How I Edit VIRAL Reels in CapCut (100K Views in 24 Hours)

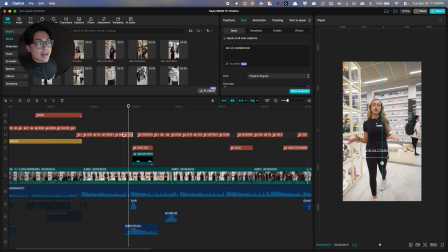For example, if I added it down here,
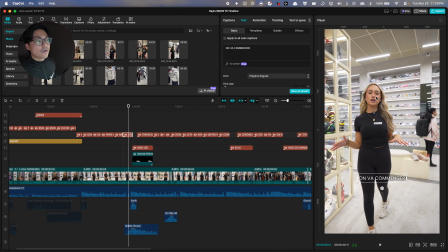I would get a lot of eye fatigue because I'd be focusing on her eyes and then look down and look up, right?
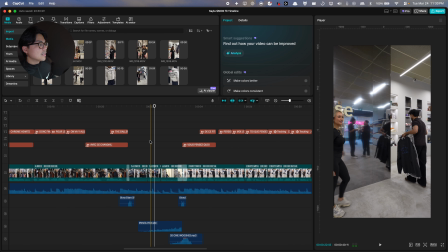So we have it in the middle. So again, focusing on gallery depth. Then we actually added context of her actually giving the shot, giving the clothes.
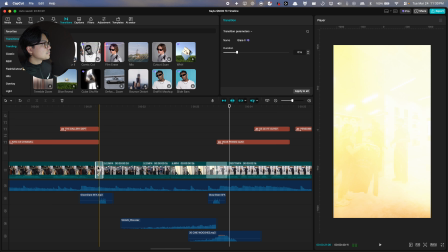And then we added the transition sound effects that's already in here, right? This is which sound effect we used. Trying to get the name. It's not showing, but it's on our favorites.
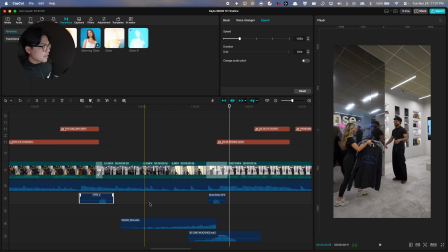Glare. Sound effect glare is on our sound effect pack.
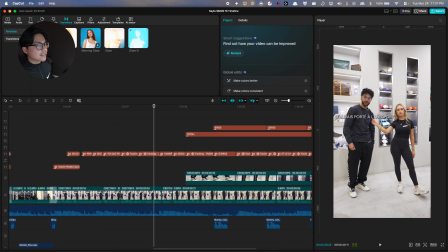So this one I tracked it on his face because I wanted to differentiate the text between him and her.
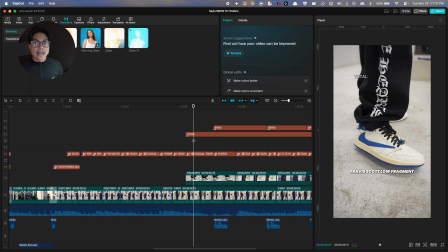So we added B-roll. We added the text tracking to the shoe so people can clearly know that that's the shoe she's talking about.
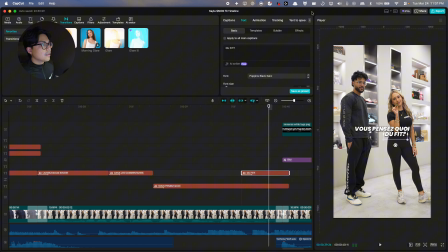I like how this flows very well. I love how it's in the middle of the text, right? It's always in the middle, and then the logo is in the middle as well. So that's the breakdown of this clip.
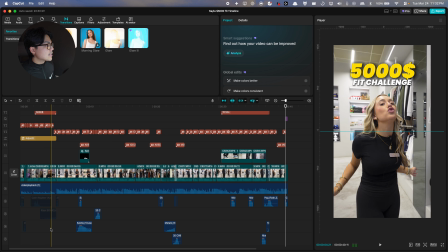That's how
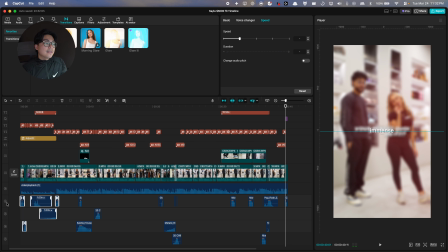we made sure to have a clean looking clip that definitely can be applied on all the feature videos that they're gonna have.
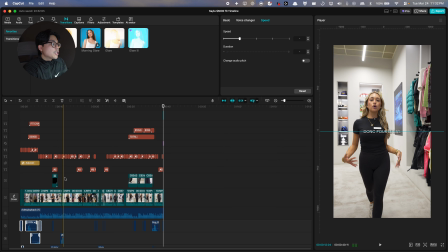And we're just very intentional with everything that we did here. So that's the breakdown on how we got 100K views on this video. And it was also extremely fun to edit this video. And I think if we do another video making an actual good fit,
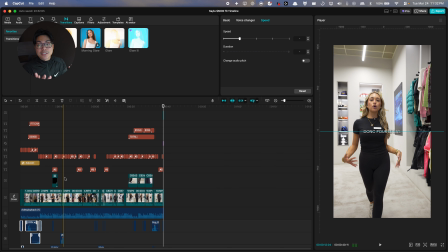let's say a $5,000 fit, and making it actually look good, I think that would do well as well. If not, it would do for a good ad, because it's very clear that we're a store selling shoes. It's very clear on what the business does, which is what's very important. and we'll catch you on the next one. So that's pretty much it for this video.